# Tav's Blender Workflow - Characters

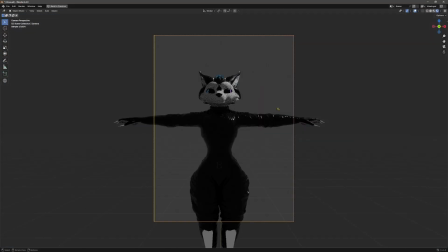[4:07]
Whereas if I wanted to recreate this, and this is what I had going on, you can see that there's, A, it's off center, B, there's lots and lots of empty space that doesn't need to be there, and overall, it just doesn't feel right.
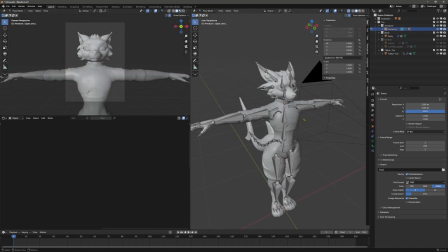[4:24]
Now that that's good, I can start with the pose. There's a lot of subtle and complicated things that happen to bones when we as people move. My best advice I can give to you if you struggle with posing is try to keep away from very, very harsh turns.
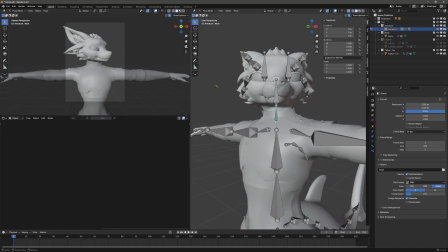[4:39]
This is a perfect example. If I want my character to turn left, this, to my eyes, looks a little bit strange.
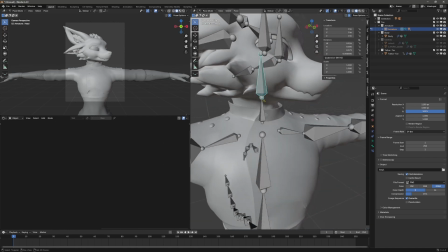[4:45]
And the reason why is because we have a very harsh turn here. When you turn your head in real life, your neck twists as well.
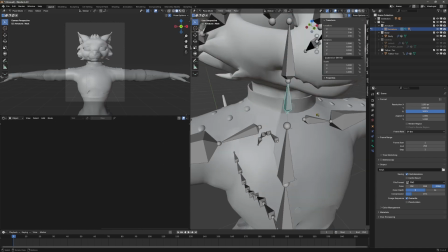[4:52]
But in this pose, we haven't moved it. So I'm going to try again by taking the neck bone, moving that, and then taking the neck bone and moving that too.
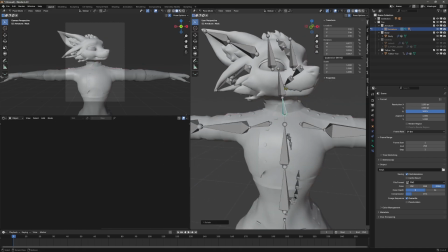[5:00]
We can also add a little bit more subtle movement here if we want to convey a different feel.
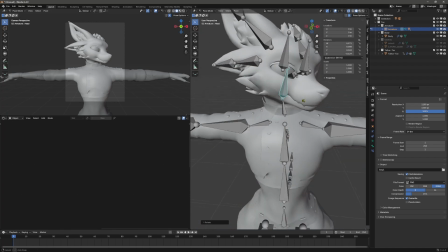[5:06]
But ideally, lots and lots and lots of bones move all the time, experiment, and use reference.
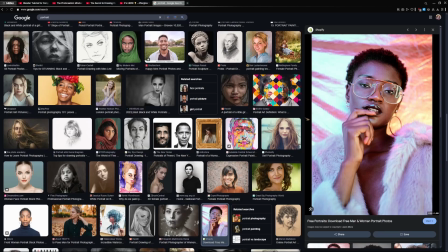[5:11]
Speaking of reference, let's go ahead and look back at what we've had and start replicating that pose.
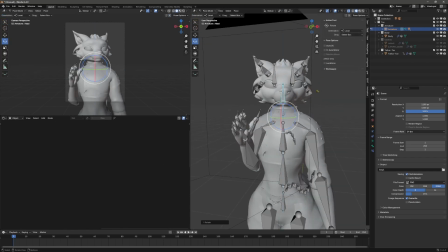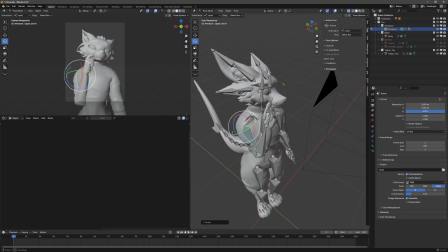[5:27]
This is silly. It looks like I'm mewing. It's not what I wanted.
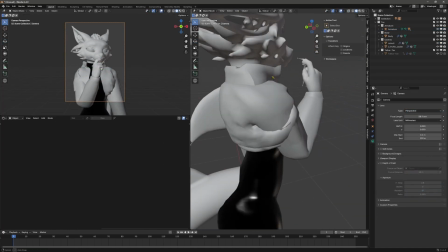[5:33]
So I'm gonna try and fix that. I have forgotten something very important about this pose, and that's that these shoulders.
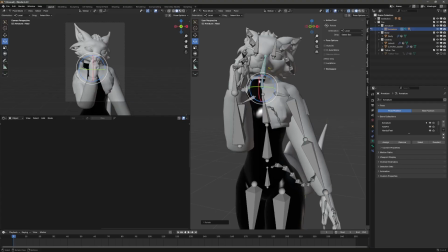[5:42]
There we go. Very subtle change, but it makes such a huge difference to the image.
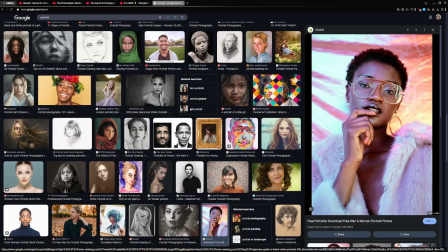[5:47]
So there we go. I haven't spent very much time on this, but thanks to reference, I've created, although a different pose, something that looks quite organic.
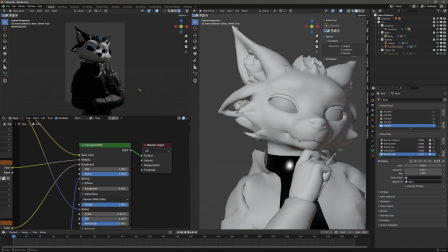[5:56]
But how do we take something like this and make it pop? A quick tangent about materials.
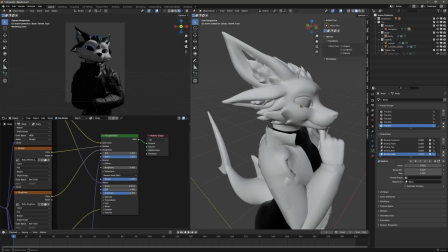[6:02]
Everything in life is reflective.
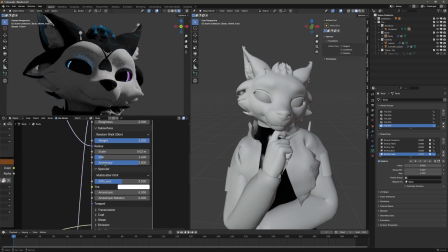[6:04]
The reason why I mentioned that is because the way that it's done in Blender, in the principle of BSDF, is in specular. Specular lighting is essentially your reflections, your environment, environmental lighting, blah, blah, blah, blah.
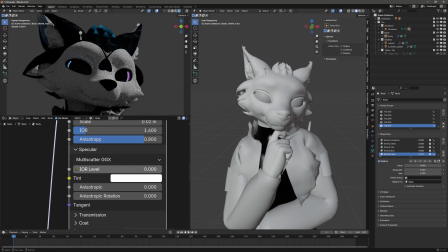[6:18]
Without specular, stuff looks like shit. And if your materials are strange or you're having trouble getting it to look the way that you want, there's a high chance you have specular off. 0.5 is the default, and only in very, very rare cases would I suggest changing that to anything else.
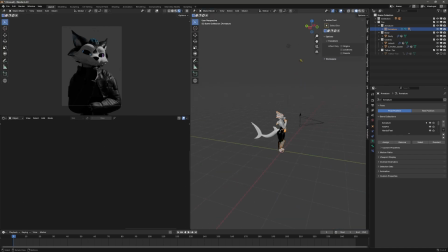[6:34]
So how do we make this look good? By default, Blender comes with this point light, yippee, looks like garbage, and then the environment, which is basically spraying a grey light literally everywhere in our scene.
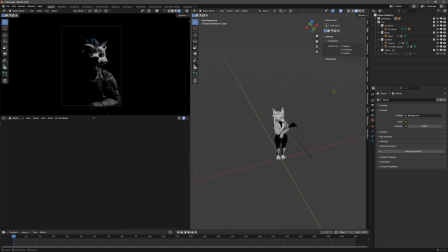[6:48]
I'm turning all of that off. Literally all of it is going. And if it would let me, I'm deleting the point light too.
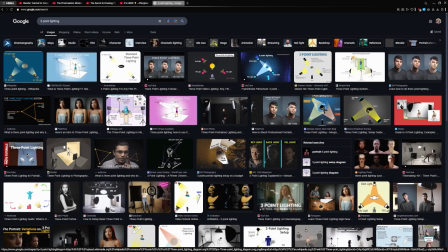[6:54]
If you're not familiar, there's a concept called 3-point lighting, which is essentially the crux of literally everything that I do.
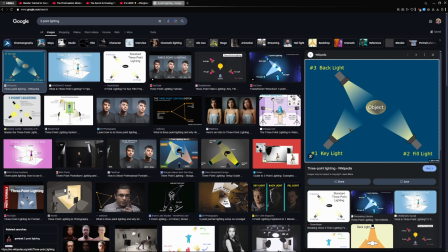[7:02]
This is an alright image, but essentially it's describing one key light, fill light, and a backlight.
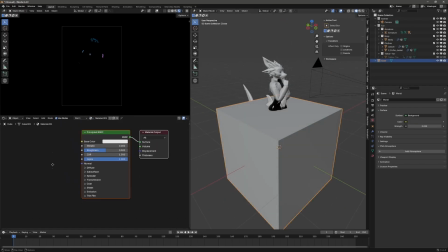[7:08]
I'm going to add a cube, and I'm going to give it an emissive material. Yippee, we have a glowing cube.
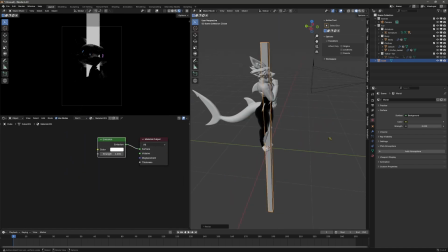[7:13]
I'm going to make it really small, really tall, and it's going to be our lighting cube.
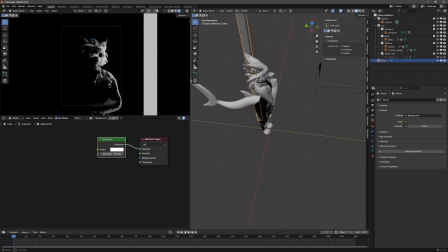[7:18]
Let me make that much brighter. 25. Yippee. So, back to this image.
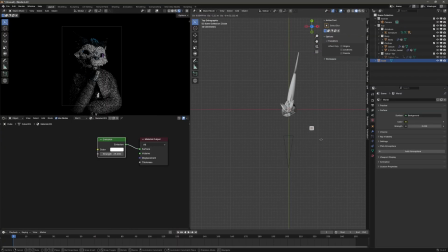[7:23]
First off, on the key light. The key light's job is designed to create shadow and light up the important parts of our character.
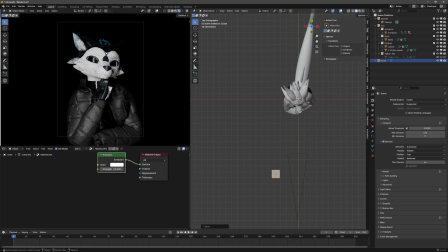[7:31]
You can see that what this light is doing is it has lit up a lot of the important areas of my character, but there is also some harsh shadow. You can't see the two ears on the far side. You also have harsh shadow behind the nose, along with around the neck and some other parts behind where things are done. The fill light is generally a much softer light off in the distance.
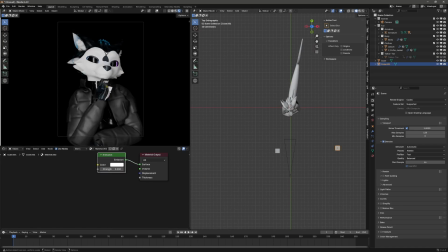[7:49]
The shadows, although still there and visible to help create shape, are a lot softer now. And now for the rim light. The rim light is what helps to create silhouette.
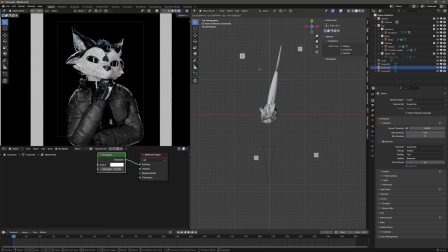[7:59]
And putting these behind our character to light up essentially the edges creates a fantastic rim around our character that really helps to create our silhouette.
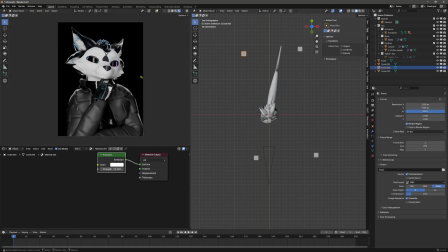[8:08]
What a difference this makes. We started with something that looks nothing like this, and we have already finished with something that looks much, much better.